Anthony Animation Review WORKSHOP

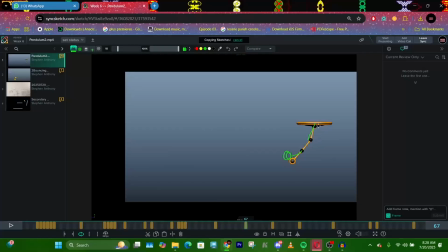4:10 And here, the same thing. So this one too also like so just make sure that the last one overlaps because it's the heaviest. So it's always being dragged along. This one is dragging this one is dragging this one, right? So this, right? Then these two will also like go up a bit, right?
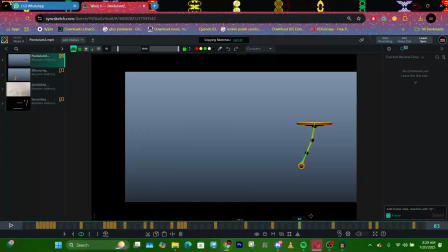4:29 So drag to, but it'll be dragging like a bit less. So you see, like there's always the line of action. So always be thinking of the line of action, right? Then it keeps going. Then this will like just overlap a bit as well.
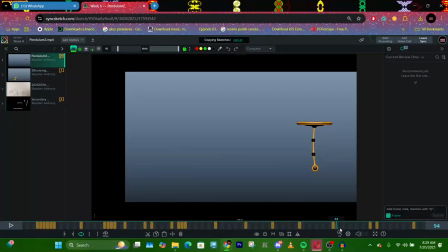4:49 Then this. Then also like once the first one stops, then the other one You get, so as it has stopped now, this other one to like spin a bit. Then this will be the last thing to stop.
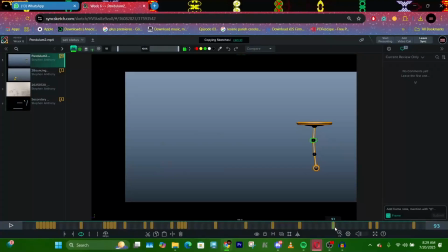5:05 So they should not all stop at the same time. So you can still add, you can still like add you can still like add like more overlap, like left and right. Like maybe like two more frames of this one just moving.
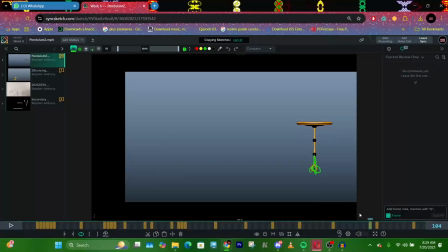5:22 So it is the last it stops, right? And then it settles. But yeah, this is like a mad improvement from where we were in the last class. So this is awesome. So just keep polishing it. Just fix like the beginning. Let this drag, as I said.
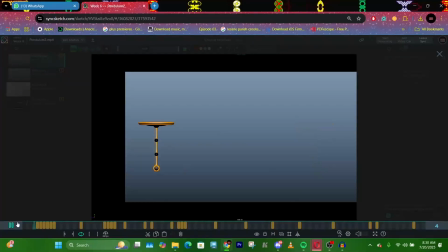5:38 Then like don't let this curve this way. Let it just drag, right? Because it's dragging the weight, right? So the only way it will go up is if it's moving like super fast, but it's not moving super fast, right? So that as well. Then this goes blah blah blah, and there we're good.
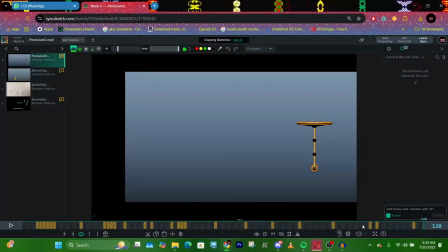5:56 So right, yeah, this is awesome. Nice job, Anthony. So on this one, yeah, your bouncing balls.
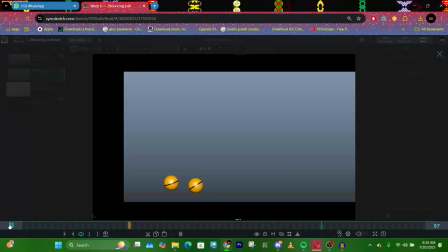6:04 So yeah, so this is looking better because all we needed to fix was basically the ending, right? Because everything else was already good. So yeah, I think you nailed it.
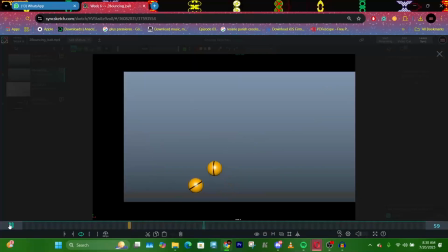6:19 There's some nitpicky notes, but no, this is good. So let me just look at the heavy ball. Okay, heavy ball is good. Light ball is awesome.
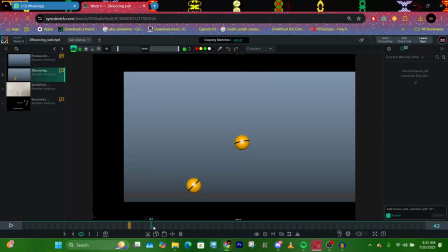6:32 Can we reduce the roll on the on the heavy ball because of it's very heavy, it wouldn't roll as much. So it can just stop here. Like it doesn't need to roll past here. So just stop the heavy ball here, right?
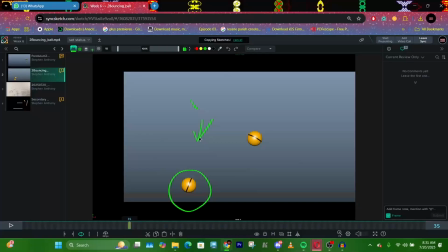6:51 As it shouldn't roll anymore because if you notice the light ball just stops as well, right? And it's the light ball that's supposed to roll more because of it's filled with air as opposed to the heavy ball. So if the heavy ball is a bowling ball and it's made of iron, it won't really roll as much, right?
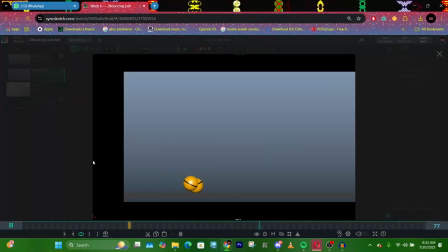7:06 But if the light ball is made of, let's say, a golf ball or something of light material like ping pong balls, it will roll a bit, right? So that's the only notes here, but everything else is looking good. Okay, so this is your planning for the overlapping action.
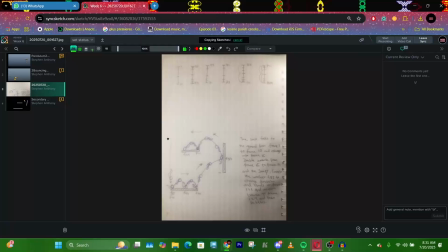7:23 So boing, boing, boing. All right, so let's look at it.
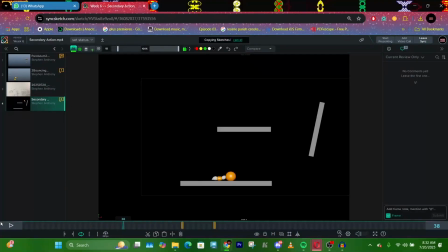7:29 So all right, so this is a good block, though I feel like the ball is not snappy,
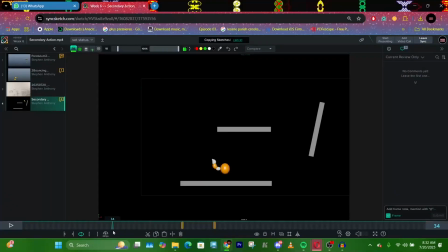7:43 it has lost character because like this exercise is supposed to give your bouncing ball personality, is why it has a tail, right? So how about instead of the ball like landing, right, it stops for a bit. So you can hold this for like a couple of frames, like let the audience
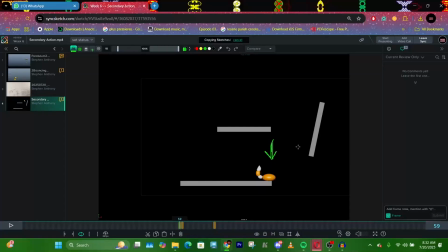8:03 see that okay, the ball is trying to assess what it is going to do and how it is going to get here, right? So let the audience see that, let's say the ball is thinking, right?